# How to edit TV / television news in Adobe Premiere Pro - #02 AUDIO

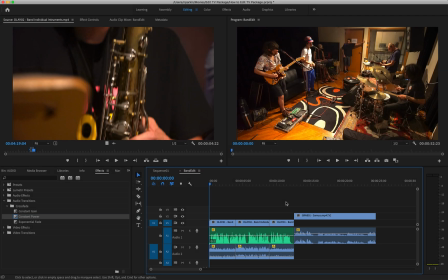[0:00]
Welcome to part two of this tutorial for Adobe Premiere Pro on how to cut a television style news package. In the first video, we focused on how to create this kind of basic structure of your story. Now I'm going to focus specifically on advanced audio editing.
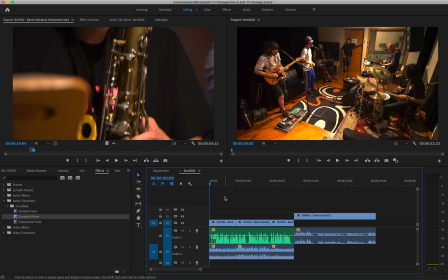[0:20]
Why? Well, because audio will really give your story extra impact if used correctly. For example, let's just compare what we created in the first video to what actually went to air on television and see if you can spot the difference.
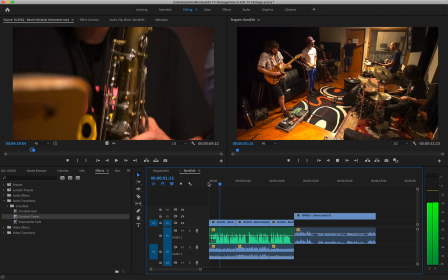[0:38]
So this is what we created.
This Brazilian band, Samuca e a Selva, is attempting to revive a lost legacy.
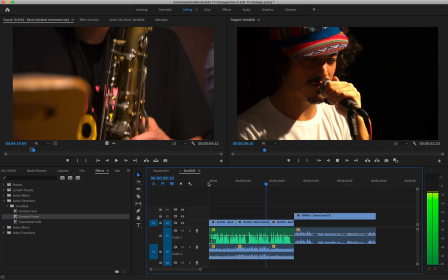[0:45] Their style, a mix of funk, samba and afrobeat, harks back to a golden era of Brazilian music.
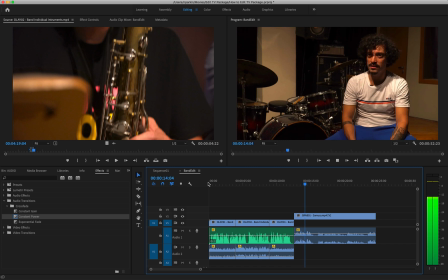[0:52] We are kind of rescuing old value.
It's totally fine. It gets the information across, but particularly for a story about music, I feel like it's lacking some punch.
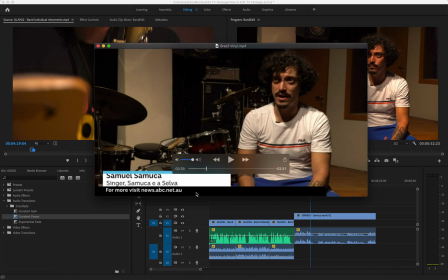[1:03]
Let's have a look at actually what went to air.
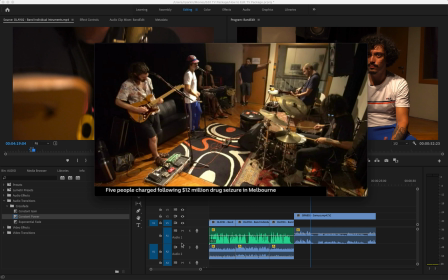[1:08]
In particular, listen to the difference.
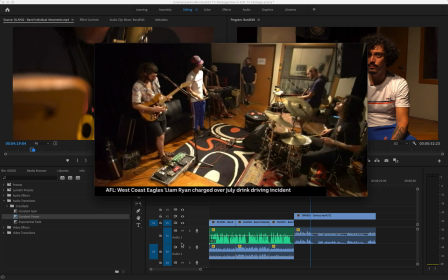[1:15] This Brazilian band, Samuca e a Selva, is attempting to revive a lost legacy.
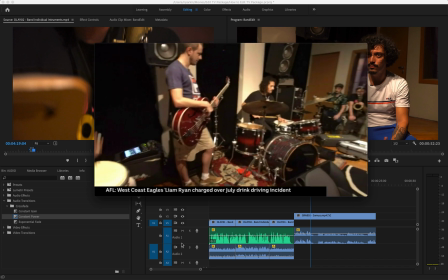[1:22] Their style, a mix of funk, samba, and afrobeat, harks back to a golden era of Brazilian music.
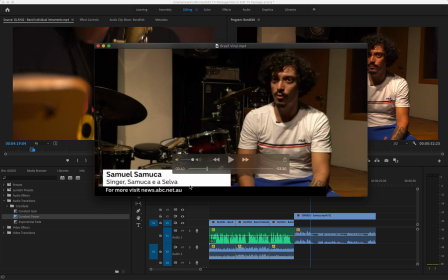[1:30] We are kind of rescuing old.
Similar, but the difference is that we have these interludes of natural sound.
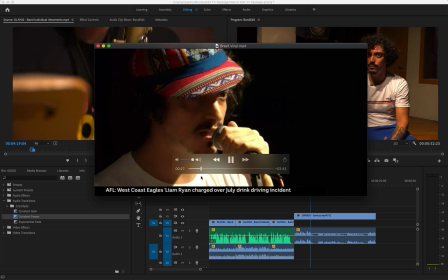[1:38] Legacy.
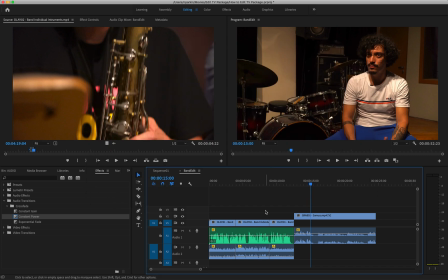[1:42] Their style.
And you'll find this a lot with television because it's surprising and it's often
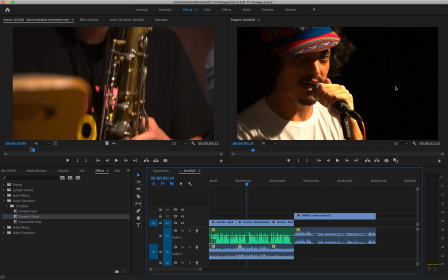[1:50]
subconscious in the audience, but those interludes of sound are really where the emotion and the impact of a story can really hit home, because we're removing my reporter voice, which is, I guess, not a natural representation of this scene, and just seeing the scene itself play out.
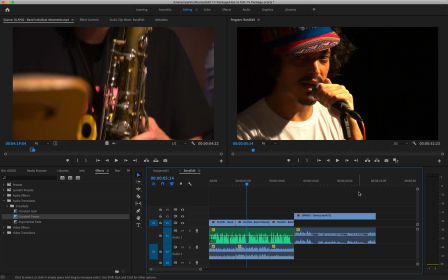[2:09]
Obviously, super important if you're doing a story about music, but it's actually important with any story you're covering. Community events, protests, disasters, they all have opportunities to incorporate the natural sound of what you shot on the camera to make a far more impactful story in the edit.
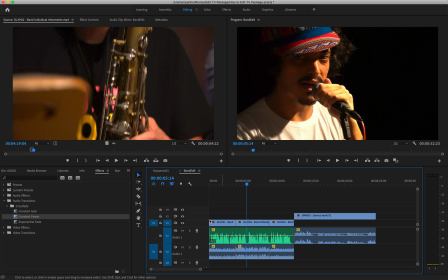[2:28]
So that's what I'm going to show you how to do right now. Let's incorporate some natural sound into this basic structure. Okay, so the first thing I'm going to do is I'm going to, after the first sentence of my voice, try and incorporate some of that singing, just like they did in this clip that went to air.
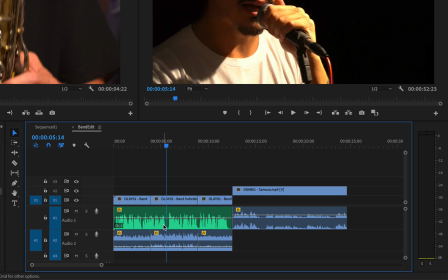[2:47]
So I can see with my waveforms that this is my first sentence and that is my second sentence.
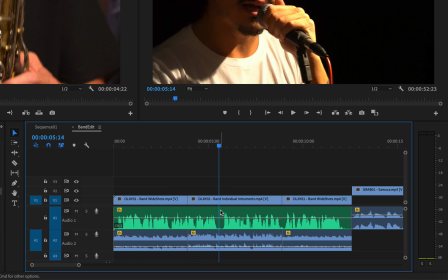[2:54]
This gap is the break. So I'm going to zoom in and create a cut over that gap.
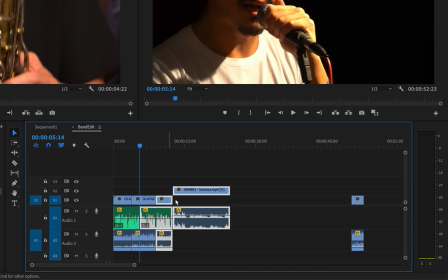[3:01]
And then move all this over. Get it out of the way so I can focus on this particular section.
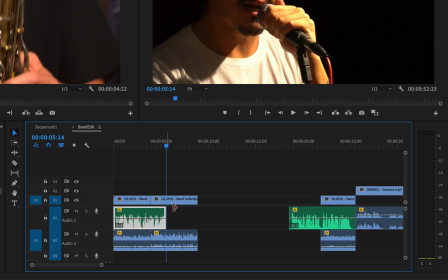[3:10]
So what I want is to go from my voice to the singing back to my voice.
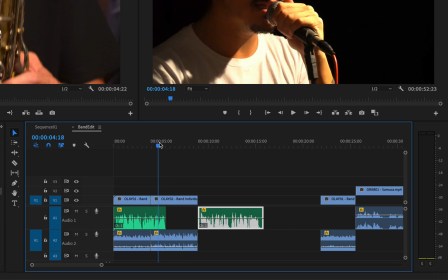[3:18]
Let's see how that will go.
Legacy.
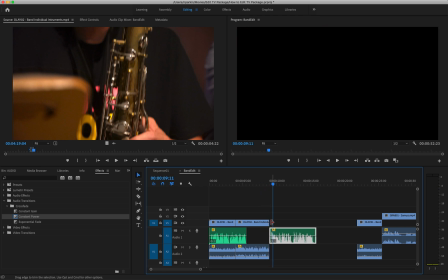[3:23] This start.
Let's extend that out.
Their style, a mix of funk.
Yeah, that works. I think that's good in terms of its timing.
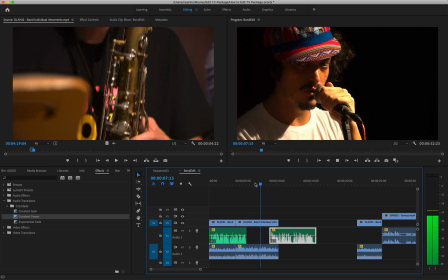[3:37]
Obviously, in terms of volume, his singing doesn't have much impact at the moment because it's so soft. So we need to raise the volume of his singing just for this section so it's at the same volume as my voice.
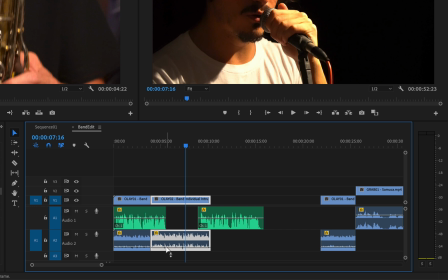[3:50]
If I do that by the method I showed you in the first video, which is just dragging this white line up, what's going to happen is it's going to do it for the whole clip, and this part of my voice is going to be overridden by his singing, which I don't want to happen either. So what I'm going to do is, I just press Command Z to undo.
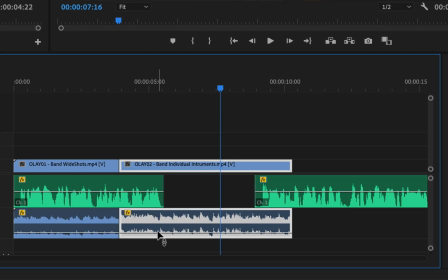[4:09]
I need to introduce a new concept to you, which is starting to really get precise control over this white line. What I want you to do is you hold Command on the keyboard, I'm using a Mac, and then left click on that white line, and you start to create these blue dots.
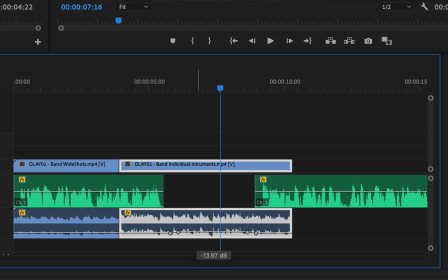[4:28]
I'm going to make four. And what that allows me to do is create a kind of sound up, a bump in the sound, but it keeps the sound down over the parts where I didn't, where I have no dots,
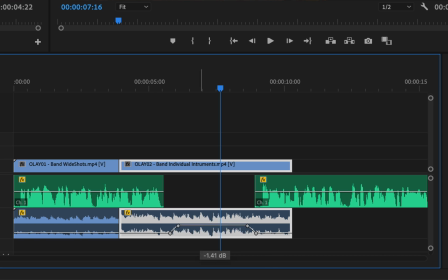[4:42]
if that makes sense. All right, so I raise that up just for this blank section.
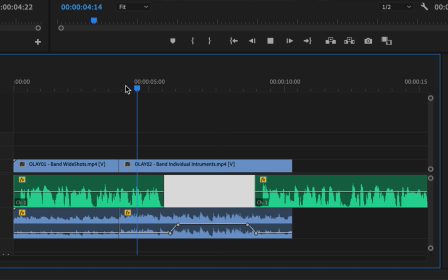[4:49]
And now let's have a listen.
I've a lost legacy. Their style, a mix of.
Sounds better, but it kind of sounds like an on-off switch between soft and loud.
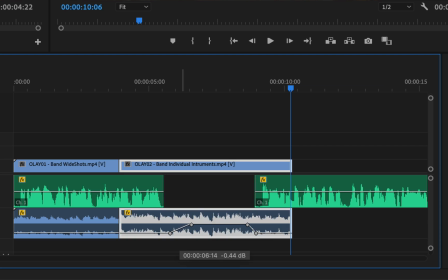[5:02]
I think we can get that sound smoother. What you do is just increase the fade-ins and the fade-out length. So it's kind of becoming almost like a curve, and it should just sound smoother and hopefully nicer.
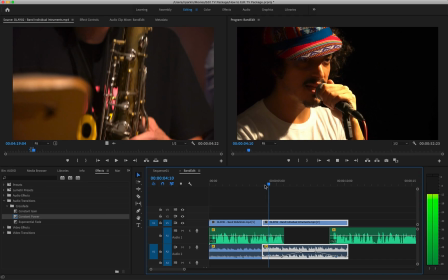[5:22] I've a lost legacy.
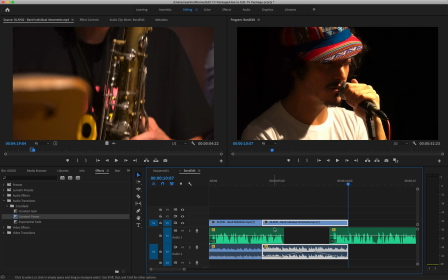[5:26]
Their style, a mix of Yeah, it sounds a lot more natural now and less like an on-off switch. So I'm really happy with that sound up. See, it's not that hard to incorporate. Next, I need to now, I've got this huge black cap now, so I need to fill in this section.
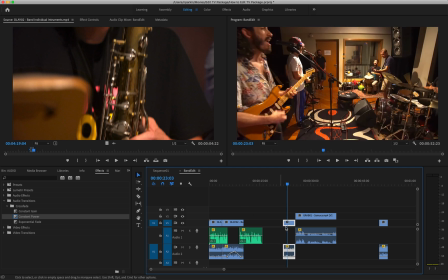[5:42]
I could just go back and use this clip, but I really want that clip to be before the grab.
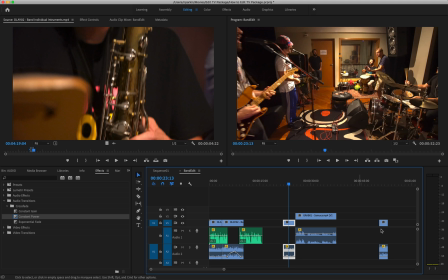[5:48]
And I now have all this extra space that I need to fill. So I actually found a second clip of this saxophone.
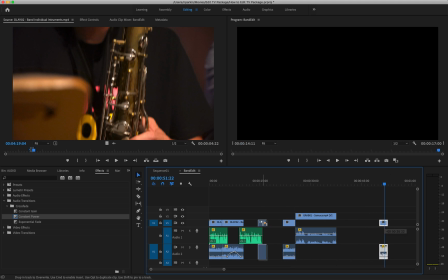[5:55]
I'm gonna drag that in here.
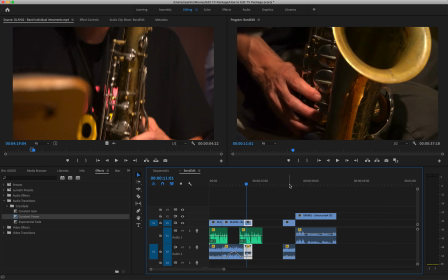[5:58]
So we're gonna go singer to close up of sax to that clip of the entire band playing again.
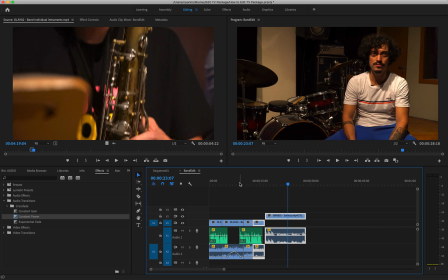[6:07]
Like that. Let's see how that looks.
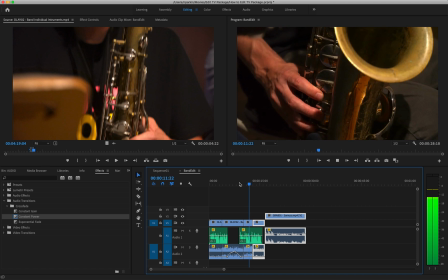[6:10] Their style, a mix of funk, samba, and afrobeat, harks back to a golden era of Brazilian music.
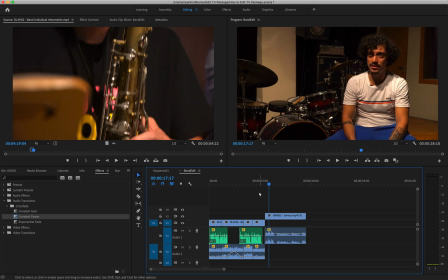[6:17] We are kind of rascal.
Pretty good. Now it's starting to come along.
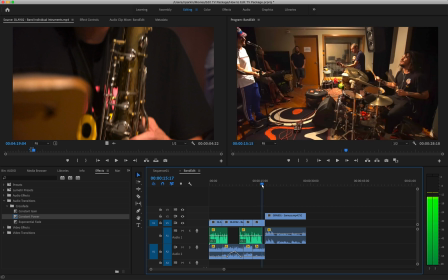[6:22]
I also just because I want to, I'm going to incorporate a sound section here as well,
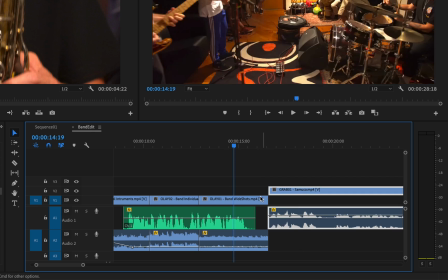[6:29]
in between the end of my voice and the start of the grab. I think that's another really good opportunity to get some natural sound in.
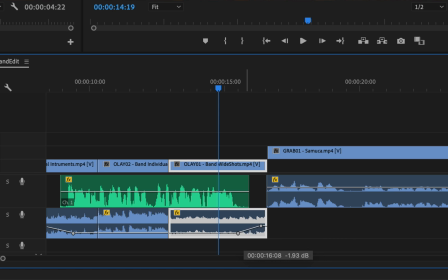[6:37]
So I will do the same thing. This time I'm just going to raise up the sound at the end to fill in this gap.
Golden era of Brazilian music. We are kind of rescuing.
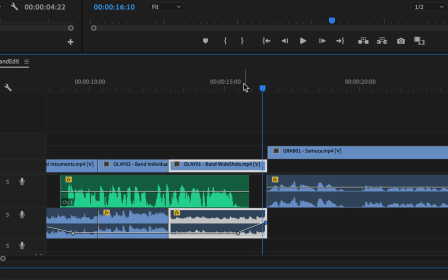[6:51]
Almost, but now it's sounding like there's too much of a jarring effect going on between this sound, the music, and the start of the grab, right?
We are kind of...
It's not natural. The solution is I'm going to have that music play underneath him as his grab continues.
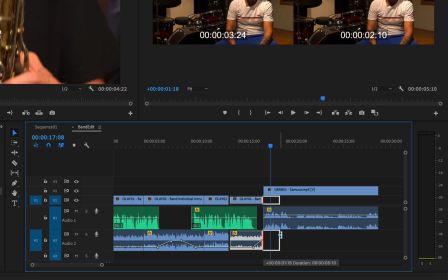[7:11]
So what I'm going to do is extend this music all the way across.
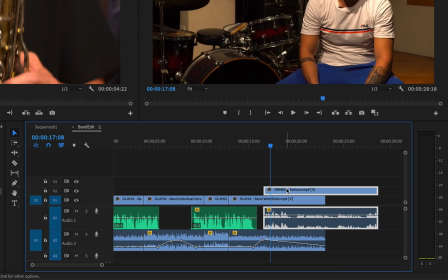[7:18]
It's also extending that video, but because I've moved grab one video to track two,
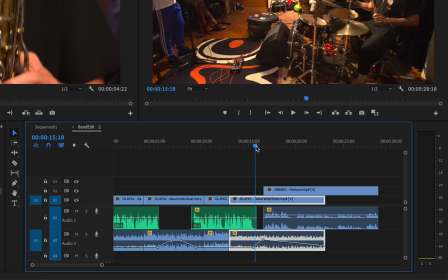[7:24]
this will override that. So it'll switch between video one to video two.
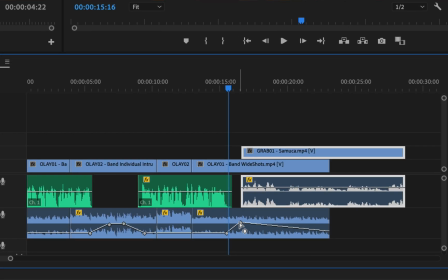[7:32]
Okay, and now let's listen to how this sounds.
Brazilian music. We are kind of rescuing old values of our music. You know, we're trying to rescue.
It's working, but it's too loud.
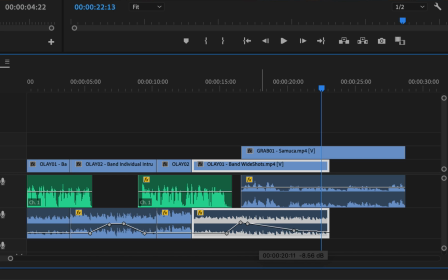[7:47]
So I need to get far more precise with these dots. Let's try that.
Brazilian music. We are kind of rescuing old values.
Still too loud.
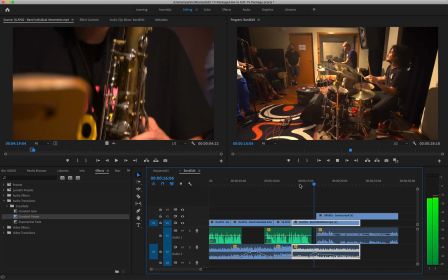[8:10] Of Brazilian music. We are kind of rescuing old values.